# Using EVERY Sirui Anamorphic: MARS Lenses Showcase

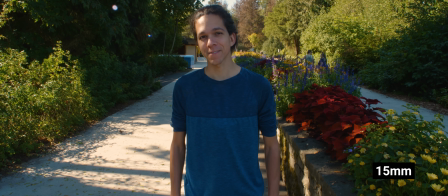[8:56]
As well as these changes to the background, the subjects themselves will appear different due to distortion.
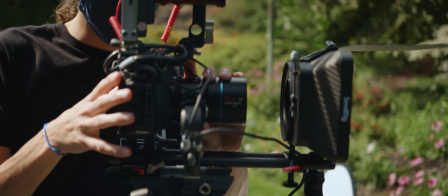[9:02]
Changing focal lengths will give you a fundamentally different look and feel as the camera moves closer to the subject.
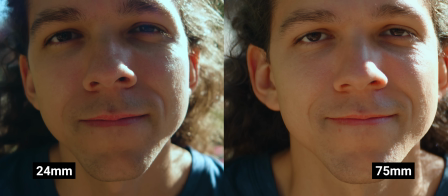[9:09]
Have a look at these images of a headshot at different focal lengths, but similar framing.
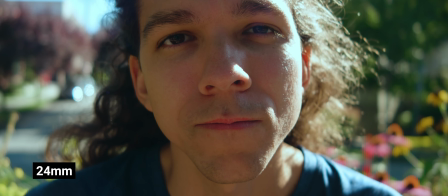[9:14]
The wider focal lengths make the nose and eyes larger and even bulbous, and seem to narrow the face relative to the nose.
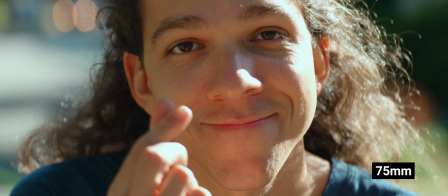[9:23]
This means that certain focal lengths can be used to flatter human faces. Although for the purpose of this video, we should really say flatten.
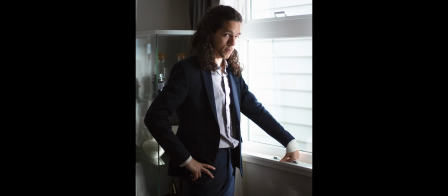[9:32]
And for this reason, 75mm is a popular length for portrait photographers as it doesn't distort their subjects' faces.
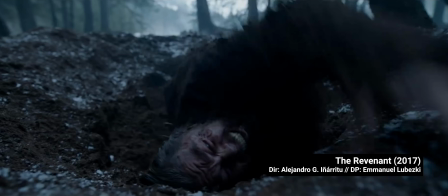[9:40]
In contrast, the distorted look of wider lenses can be exploited for an unnatural, stylistic effect.
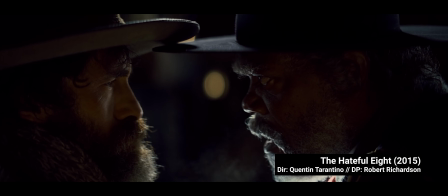[9:48]
Given these significantly different looks, it's no surprise that revered directors over time have chosen a
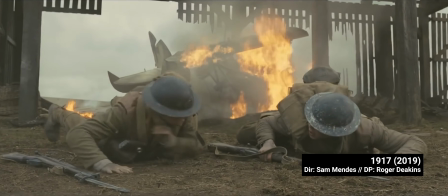[9:55]
broad variety of focal lengths over shooting an entire film with just one lens. Although that does happen too. But before we get into that, there's an important additional factor to consider when reviewing the look of a film,
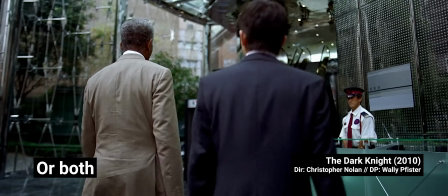[10:08]
and that's whether it was shot in anamorphic or spherical, since anamorphic is a special type of distortion.
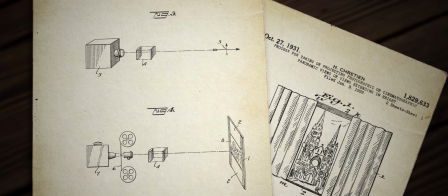[10:15]
I've talked a bunch about the history of anamorphics in Module 1 of the cookbook, so you can check that for origins.
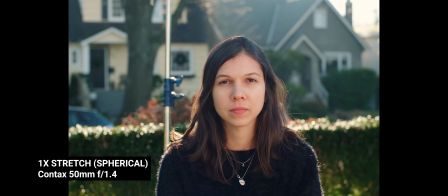[10:23]
The important bit here is anamorphics distort only in the horizontal axis of the image to fit a wider field of view into the frame. The resulting effect is a 50mm anamorphic lens retains the vertical field of view of a 50mm spherical lens, but with a wider field of view.
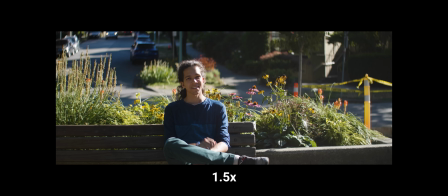[10:41]
Depending on the squeeze factor of the lens, it could be 1.33, 1.5, or even twice as wide as the equivalent spherical lens. The process of squeezing and de-squeezing the image also leads to a number of unique visual traits that have become highly sought by filmmakers,
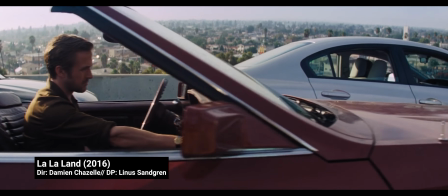[11:00]
such as streak flares, edge distortion, and beautiful oval bokeh. Most of this episode's being shot on Sirui anamorphic lenses, which give us roughly 30% wider field of view and slight oval bokeh. With that in mind, let's look at some of the common focal lengths used over time. Broadly speaking, we can define 4 categories.
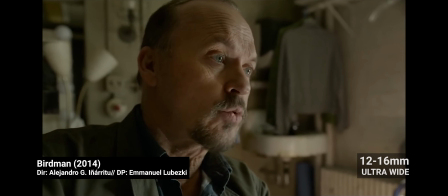[11:22]
In the ultra-wide range, you have directors working in 12 to 16 millimeters, and even wider on occasion.
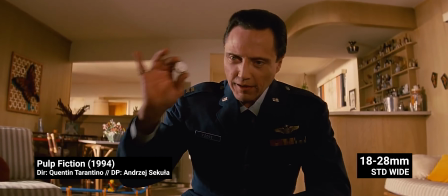[11:29]
In a kind of standard wide range, you have 18 to 28 mil as a common group used by major directors.
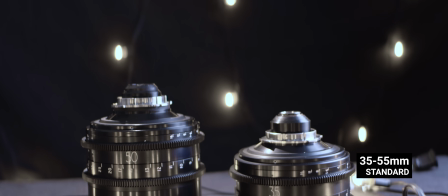[11:36]
And our standard lenses are generally between 35 and 55,
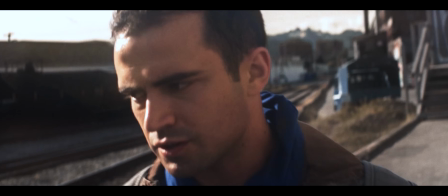[11:41]
and are very popular with indie filmmakers because of their versatility and affordability.
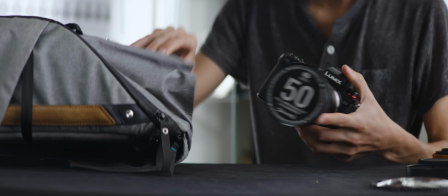[11:46]
The nickname Thrifty 50 exists for a reason.
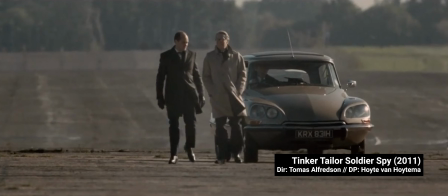[11:49]
Long focal lengths generally start around 75 millimeters, although they can get much longer, as we saw in the Tinker Tailor Soldier Spy example.
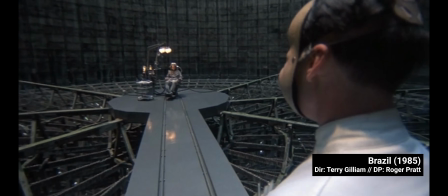[11:58]
The slightly unnatural look of an ultra-wide angle up close has been used by many directors,
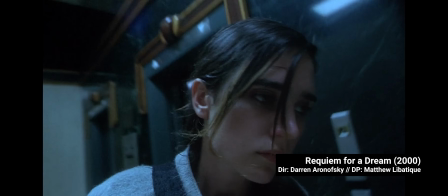[12:05]
including Terry Gilliam's In Brazil, or Darren Aronofsky's Requiem for a Dream, for example.
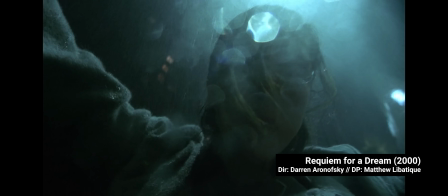[12:11]
Ultra-wide distortion is exploited to give a strong sense of unease. Another fan of the ultra-wide angle is Terrence Malick,
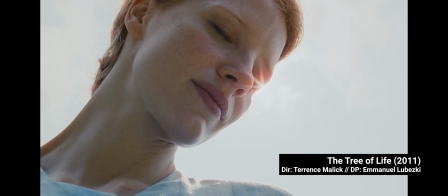[12:18]
who often works with 12 to 16 mm lenses to create sweeping epic vistas
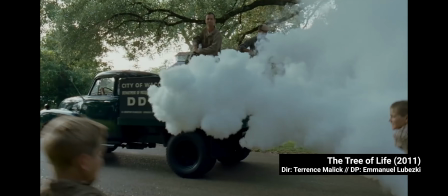[12:24]
that invite the viewer to slowly consider the detail and nuance of his imagery.
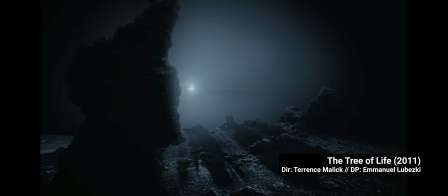[12:28]
A world so deep that the environment itself can seem like the protagonist.
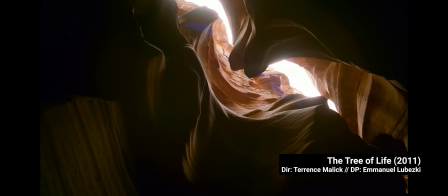[12:34]
Humans are small in comparison and swept along by the will of the environment rather than driving their own destinies.
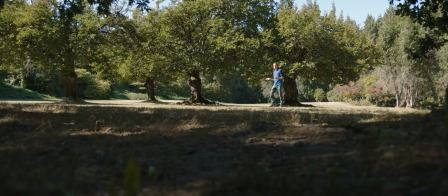[12:41]
These ultra-wide angles can be fairly extreme.
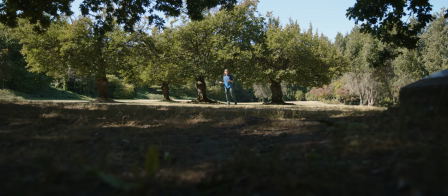[12:45]
And if we're talking about anamorphic, there's not a lot of visual traits that stand out at such wide focal lengths.
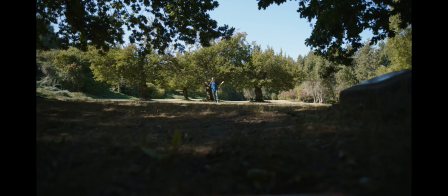[12:53]
So if you need something this wide, you might as well shoot spherical and crop it in.